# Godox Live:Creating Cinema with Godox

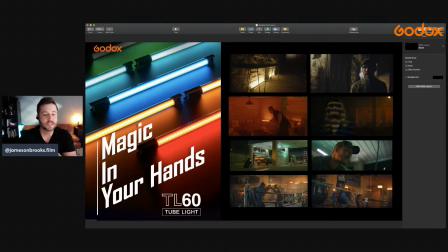And what we did is we actually placed a bunch of these TL60s throughout the environment. I believe we used 4 of them. So if you have a pack of 4, they have that 4 kit on that you can get. Godox puts it out. It comes in a really nice case. So if you have 4 of those TL60s, what we did is we just put them in here,
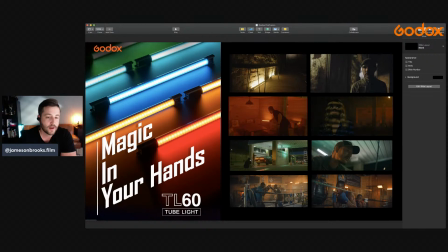and we kind of aligned them across the wall here and put them all over the place. And we matched that same practical light coming from that construction light, and it actually worked out really well. So all we're using for our overall light is just one key light.
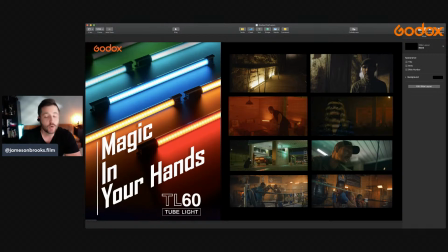It's a VL1. I'm sorry, a UL 150 with a softbox, and that's basically our key light. It's out of frame. But as far as these lights that you're seeing in the scene, these are all these TL60 lights, and so they're really cool.
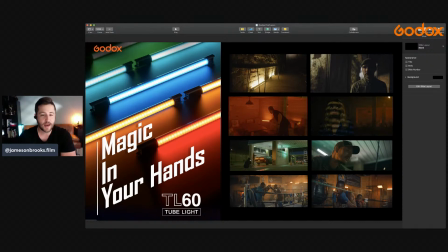They're big enough for an Amazon commercial. So I would use them on anything, and that's a national spot. So I highly recommend using these TL60s if you can ever get your hands on them. They are definitely an essential tool to creating anything.
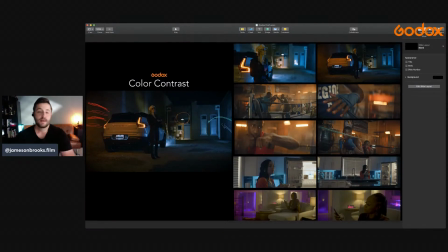So I think another thing, and this is more of kind of a modernized take on basically how cinema is working nowadays. So kind of the new edgy look is, there's a lot of color,
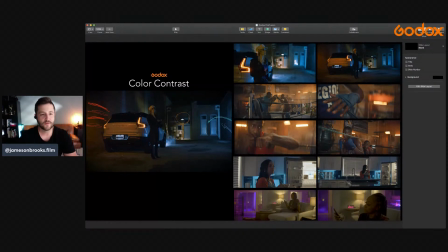and for a lot of different color palettes and a lot of different shows and commercials that you're seeing. And what's nice is that Godox puts out all these, LED fixtures that have so many different color combination possibilities. And so here's just a few ways of using color contrast.
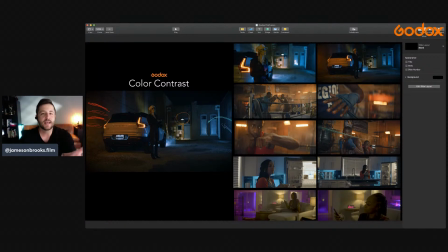And so to kind of sum up color contrast, it's like any color that complements the other color happening in the environment. So you have your turquoise and orange. You could even use like a blue and a yellow. You could use we have a pink purple. We have a yellow and a purple. I mean, you name it, you can probably make it work.
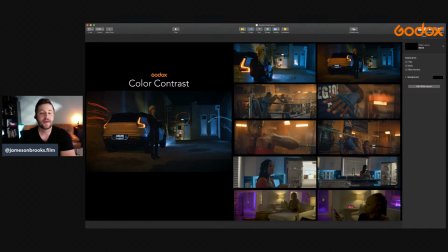But red and green is another one. And that's what's really nice about using color contrast. It really just adds that much like layers to your scene. So like you're able to shape so much more and get so much more out of just a really boring scene.
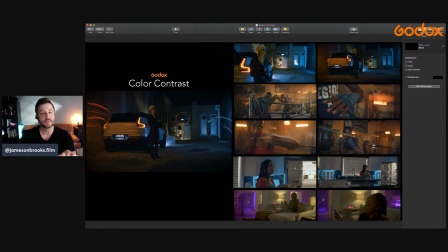So I'll come back to this in just a minute, but I wanted to show you what the difference is before color contrast is added and after it's added.
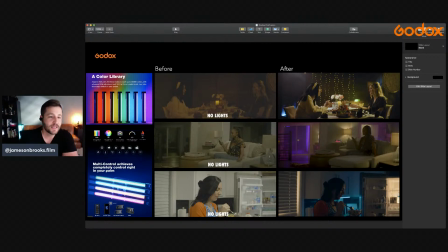So here, so if you look at these stills right here, so there's no lights. These are just how the locations were. They were just, it's really plain, really dry, not a lot going on.
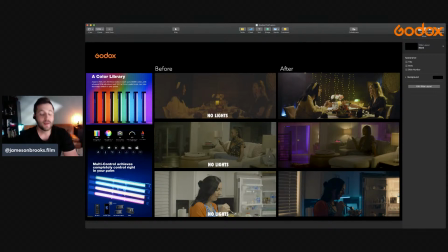And that's just the normal lights that were happening at those particular locations. And so, depending on how many lighting tools that you have to work with, it can get a little tricky to really make color contrast come to life.
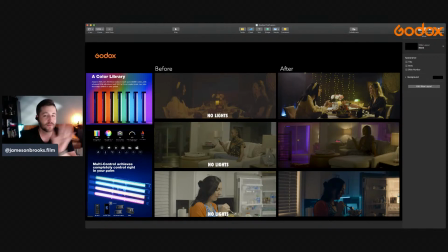But if you have just a couple of these TL60s in your kit, you can literally do anything with them, and you can light up rooms, you can light up all kinds of stuff. So that's basically what we're doing in each of these locations. So here we have a couple practical sources that we turned on.
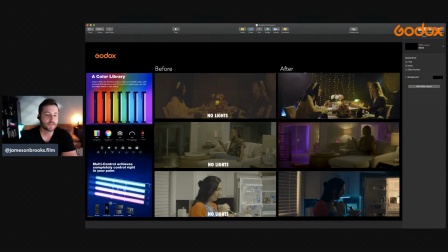These are just some LED Christmas lights and then a little office lamp. But other than that, these are all Godox lights happening. So there's a purple, there's a blue, there's some TL60s back here, there's another TL60 back here, and then we have some backlighting happening on our subjects here.
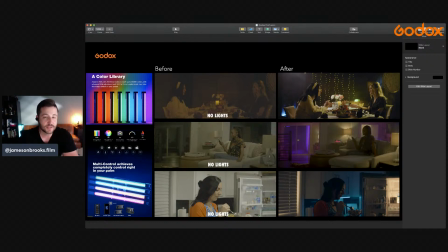So once again, backlighting is definitely essential to making your images look even like crisper. It pulls your subject from the background. It really makes them stand out. And so, yeah, TL30 is also, let's see, so
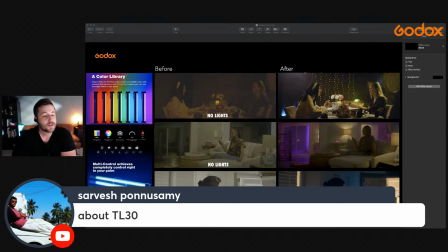let's see if I can put this on here. So the TL30, thank you for your question about TL30. Basically, it's the same thing almost as the TL60. It's just a smaller form factor. And so what's cool about the TL30 is that they're magnetic, so you can actually put them on anything that's metal.
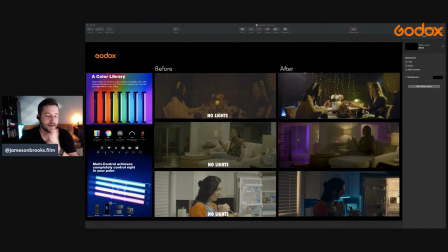So like you can just pop it on there and it stays on there. So same thing with color contrast. You can use TL30s for anything. You can actually hide them in a lot more locations than you can the TL60s. So if you're able to have a TL30 and a TL60, then you're basically good to go.
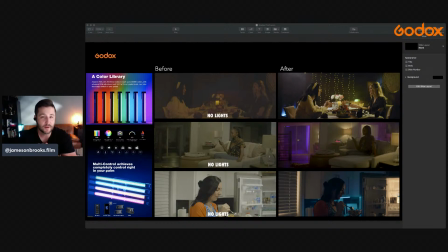So Godox does have kits of both of those. So let's see here.